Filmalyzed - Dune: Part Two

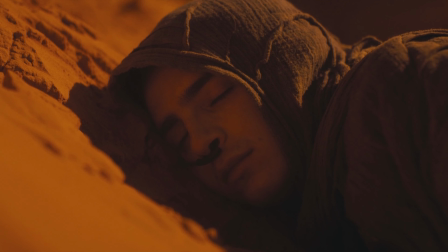[0:07]
everyone. So the movie we're going to filmalyze today is Dune Part 2, directed by Denis Villeneuve.
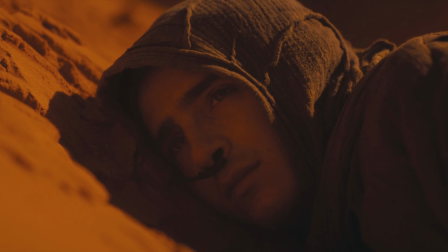[0:13]
We're going to analyze it and touch on all the little things that might otherwise go unnoticed when analyzing a film of this scale.
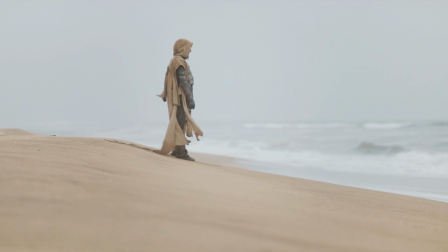[0:20]
We'll touch on the directing, the cinematography, the blocking, the lighting, the sound design,
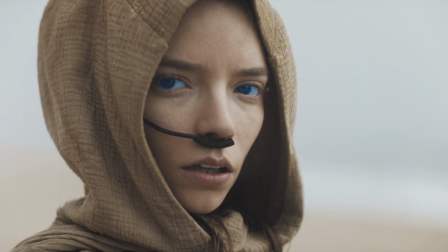[0:27]
the visual effects, the makeup, the costume design, and many other things as we go on this journey.
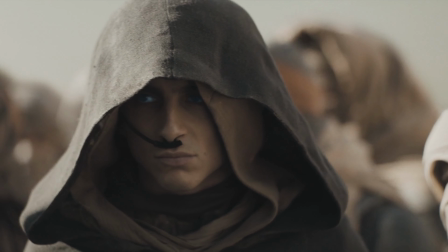[0:34]
So for me, Dune Part 2 isn't just a sequel, it's like a continuation of a cinematic thesis.
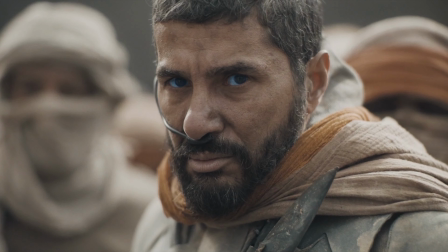[0:39]
I don't feel like this film is directed as an action spectacle or a franchise installment.
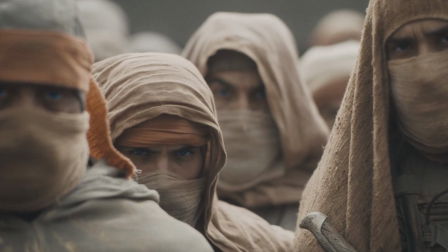[0:44]
I feel like Denis directs it as a slow-moving historical inevitability,
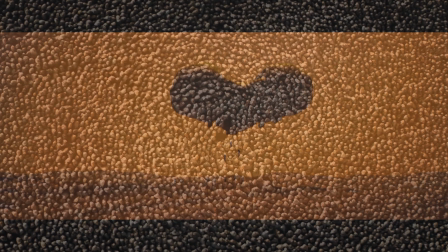[0:48]
where every technical choice, from lens selection to blocking, reinforces one idea.
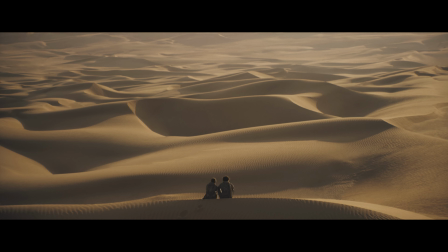[0:54]
Power doesn't arrive loudly. It arrives gradually, and once it's here, it cannot be undone.
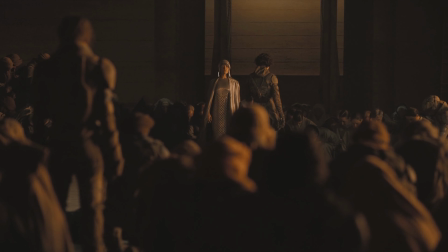[1:01]
This analysis is going to focus on how Dune Part 2 uses cinematography, performance, sound,
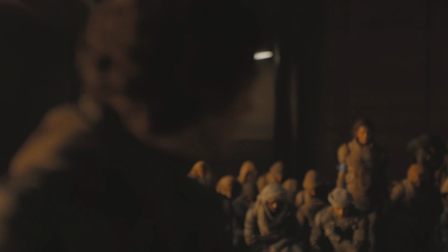[1:07]
and visual language to transform Paul Atreides from a reluctant survivor into a myth that terrifies even himself.
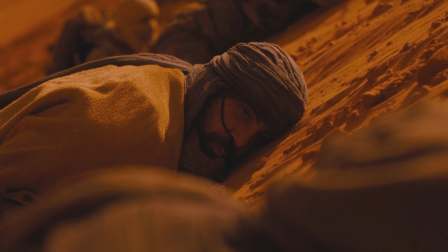[1:13]
So we're going to sort out the beginning of the movie here with Paul among the Fremen, the guerrilla warfare.
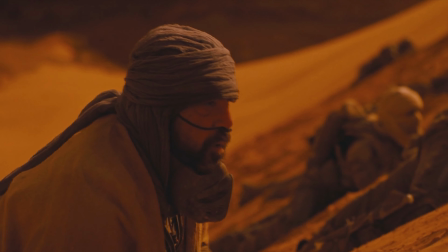[1:19]
And with this, I think they're introducing a new kind of action language.
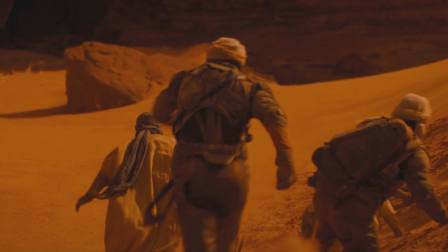[1:24]
Villeneuve opens the film by immediately redefining how action works on Arrakis.
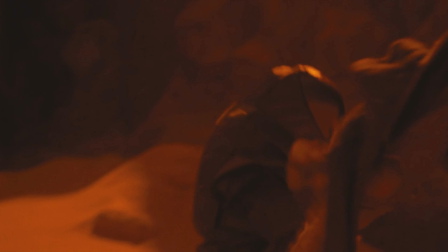[1:28]
Unlike Dune Part 1's operatic battles, these sequences are more fragmented,
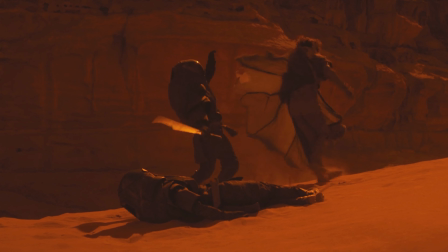[1:34]
observational, a little bit stripped of spectacle in this part of the film. So let's talk about the directing and the blocking.
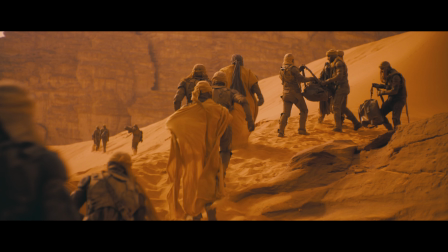[1:41]
So when you look at some of the shots here, Paul, he's rarely in the frame, like center frame.
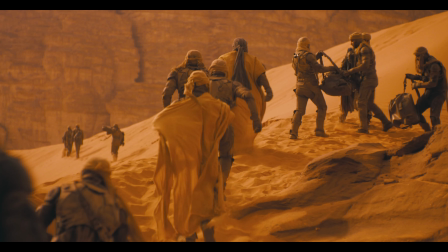[1:46]
He appears, but as he's among the Fremen, he's partially obscured, sometimes by people, sometimes by things like rocks.
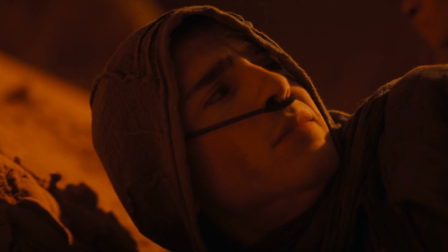[1:57]
In the wide shots, you see he's dwarfed by the landscape sometimes and makes him smaller.
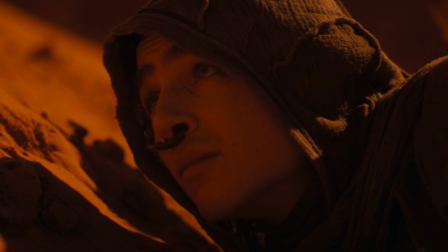[2:02]
Or he's framed just alongside other people, if not ever, you don't ever see him above them.
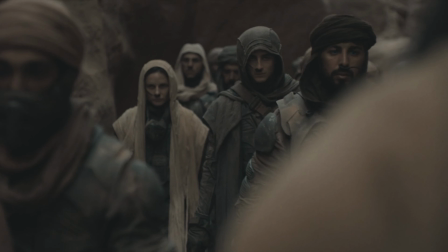[2:08]
And then in other shots, he's framed alongside other Fremen, but never above them, kind of foreshadowing a little bit.
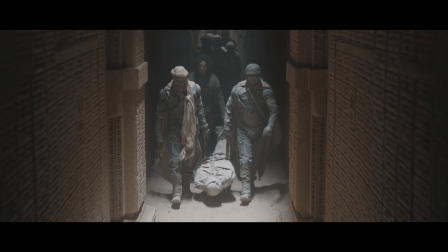[2:15]
This visual humility reinforces that Paul has not yet become the myth.
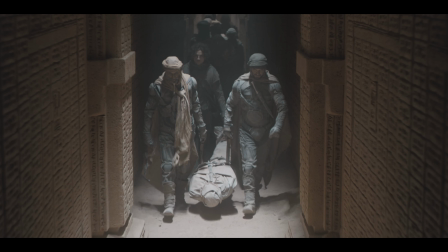[2:20]
And the Fremen, they consistently occupy these really grounded, stable positions in the frame, while Paul,
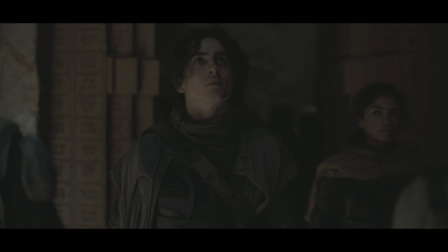[2:27]
he's more shifty and reacting to what's going on around him or slightly behind the group's moving, really just trying to blend in.
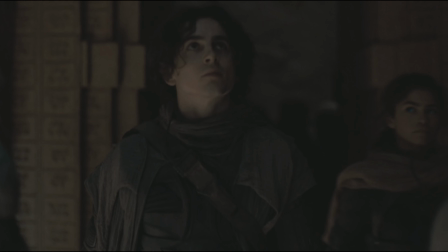[2:34]
I think this creates sort of a subconscious hierarchy. Paul, he's present, but he's not yet accepted into the group.
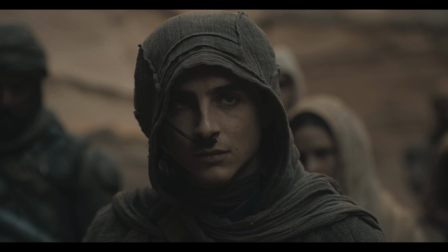[2:42]
The cinematographer of this film is Greg Fraser. I think he leans heavily into long lenses compressing the distance.
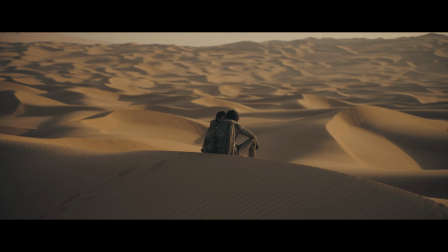[2:49]
There's a lot of dust-filled atmospheres or, dune-filled atmospheres since it's a desert, right?
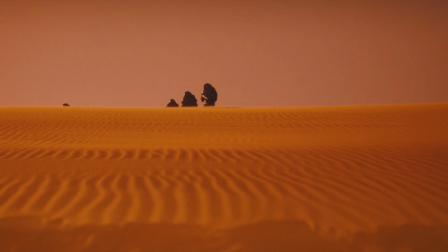[2:55]
And there's really minimal camera movement in this part of the film as it's kind of unfolding.
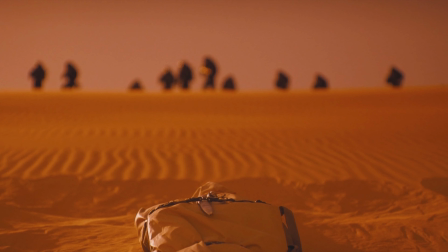[3:02]
No visual endorsement at all of Paul Atreides becoming what he becomes.
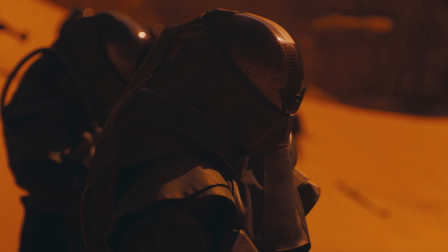[3:07]
The camera behaves like a witness more so than a participant in this part of the film. The camera height stays mostly neutral or,
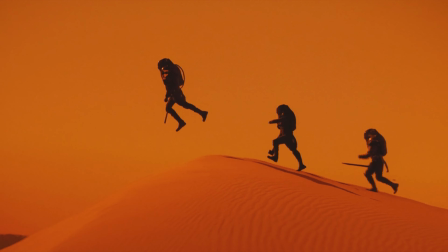[3:15]
slightly elevated, which prevents Paul from ever feeling dominant in this part of the movie.
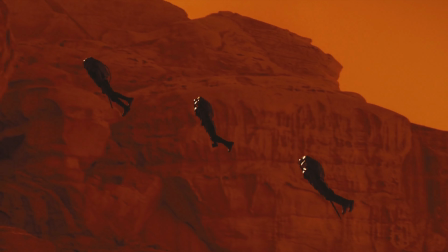[3:20]
There are no heroic low-angle shots of him that have him, standing above the Fremen people.
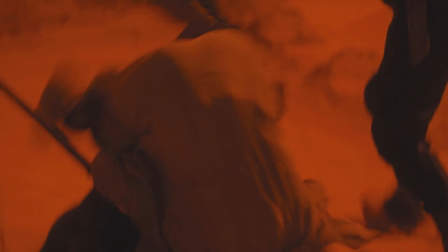[3:26]
And I think Villeneuve understands that respect must be earned visually and not
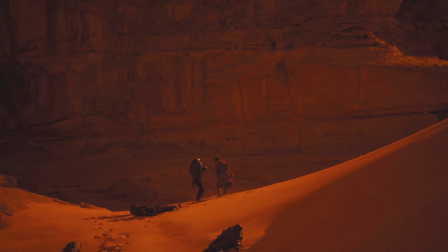[3:30]
really announced through the dialogue with a person who's really coming to be a savior of a people.
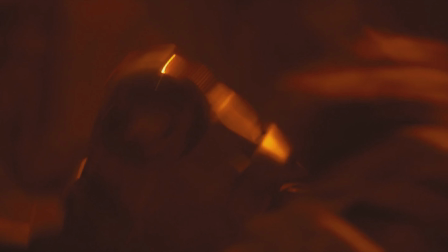[3:35]
The sound design.
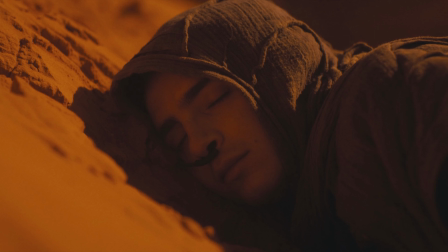[3:37]
So I think here, when you think about the sound design, you got to really pay attention to what's not there more than to what is there.
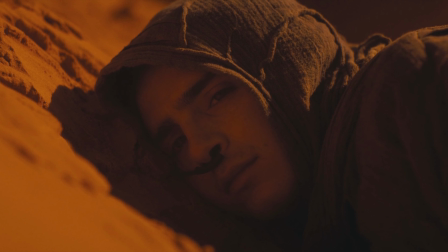[3:46]
So what's missing? We got to notice what's missing. There's no heroic score in this part of the film, no emphasized impacts,
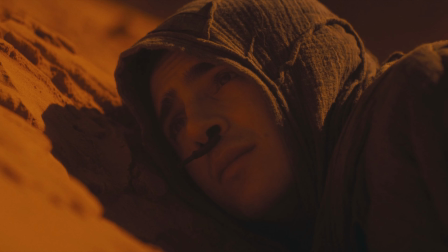[3:53]
but instead we hear the wind, we hear the sand, we hear the breathing inside the still suits.
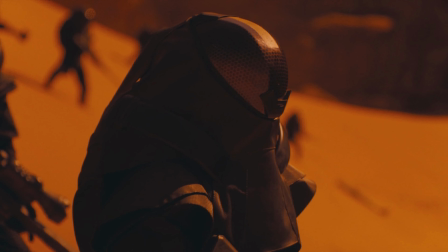[3:59]
We hear all of that stuff and really reinforces the environment that they're actually
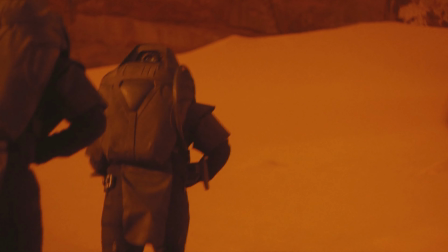[4:04]
walking around in and what it's like as compared to what we might know to be normal.